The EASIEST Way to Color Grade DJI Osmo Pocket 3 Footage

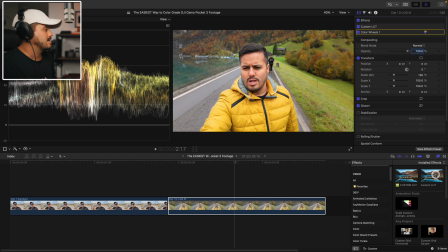489s
So I'm going to add another custom LUT, and I'm going to select Akira, and I'm going to reduce the intensity to 50. And this is what we have. Before and after adds a nice look to it. I might head back to the color wheel and just bring down the shadows a bit.
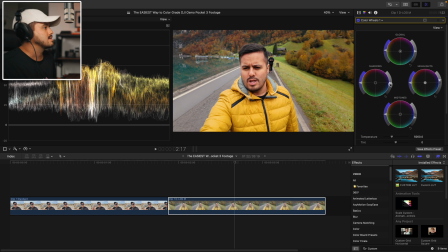508s
It looks a little bit too washed out to me. So I'm just going to drag down the shadows like so. I think this looks great. So here is the before and after. Looks great to me. The last thing I want to show you is how you can save this color grade as a preset so you don't have to start from scratch every time.
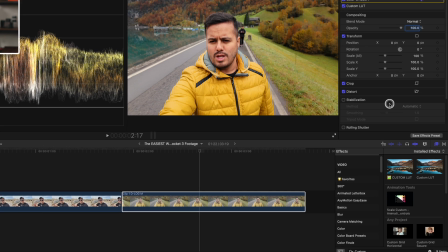529s
So once you've finished your grade, just head down here and select Save Effects Preset.
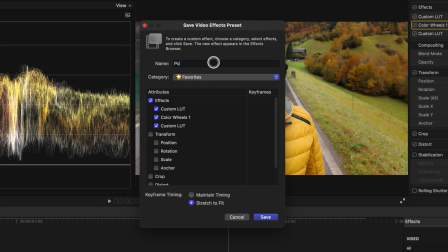535s
Give your preset a name. I'm going to name it Pocket 3 D-Log M Look. And then I will save it to my favorites. And I can do the same for this clip over here.
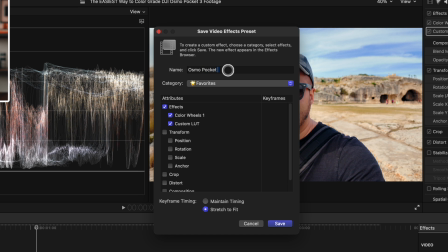546s
Save Effects Preset, gonna name it Osmo Pocket 3 Standard LUT, and save it again under Favorites.
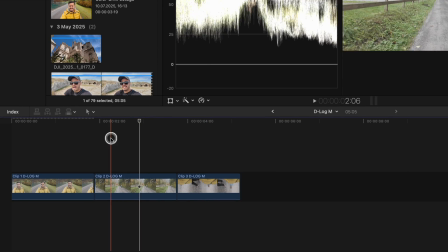553s
So here we have two D-Log M clips that are ungraded. So I'm gonna take this and drag it on top, and take this and drag it on to this third clip. And you can see it has been applied. If you shot it in the same environment with the same lighting, then you need to do minor adjustments. But either way, what I recommend is using the comparison viewer.
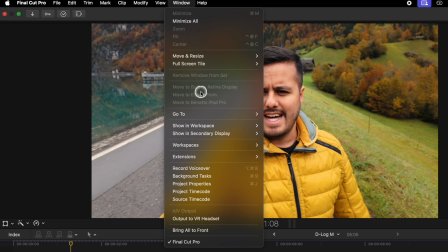576s
So to open the comparison viewer, just head over to Window, go to Show in Workspace, and select Comparison Viewer.
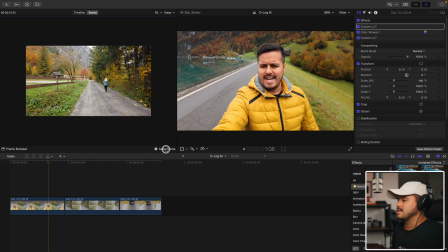584s
And then simply I'm going to save this frame. This is my hero shot.
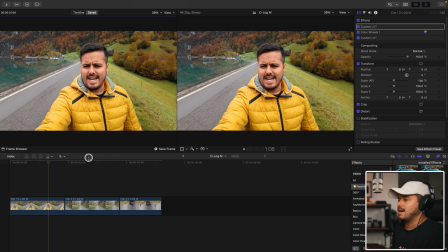588s
And I'm also going to set it to fit. And now I'm able to compare it with the other two clips.
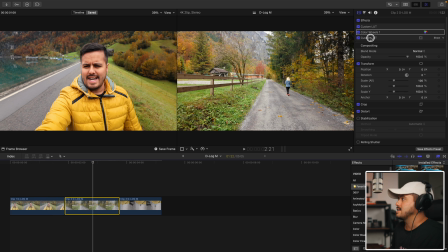594s
So I can select this second clip and I'm actually going to add a bit more contrast. Yes, I think this matches this clip better that way. Other than that, the white balance looks good. Let's go over to the third clip. This to me looks good too. No adjustments need to be made. So this is a really great method to compare each clip side by side with your hero shot and then make those adjustments to keep your color grading consistent throughout your footage. So that's how I color grade my Osmo Pocket 3 footage using a few simple steps inside Final Cut Pro. Now guys, if you have any questions, feel free to drop them in the comments. I'd love to help. Hope you found this video helpful. And like I mentioned at the beginning of this video, if you haven't seen the video where I explain why I lean into auto mode for vlogging with the Osmo Pocket 3, you can check it out right here. Other than that, thank you so much for watching. Take care and see you in the next video.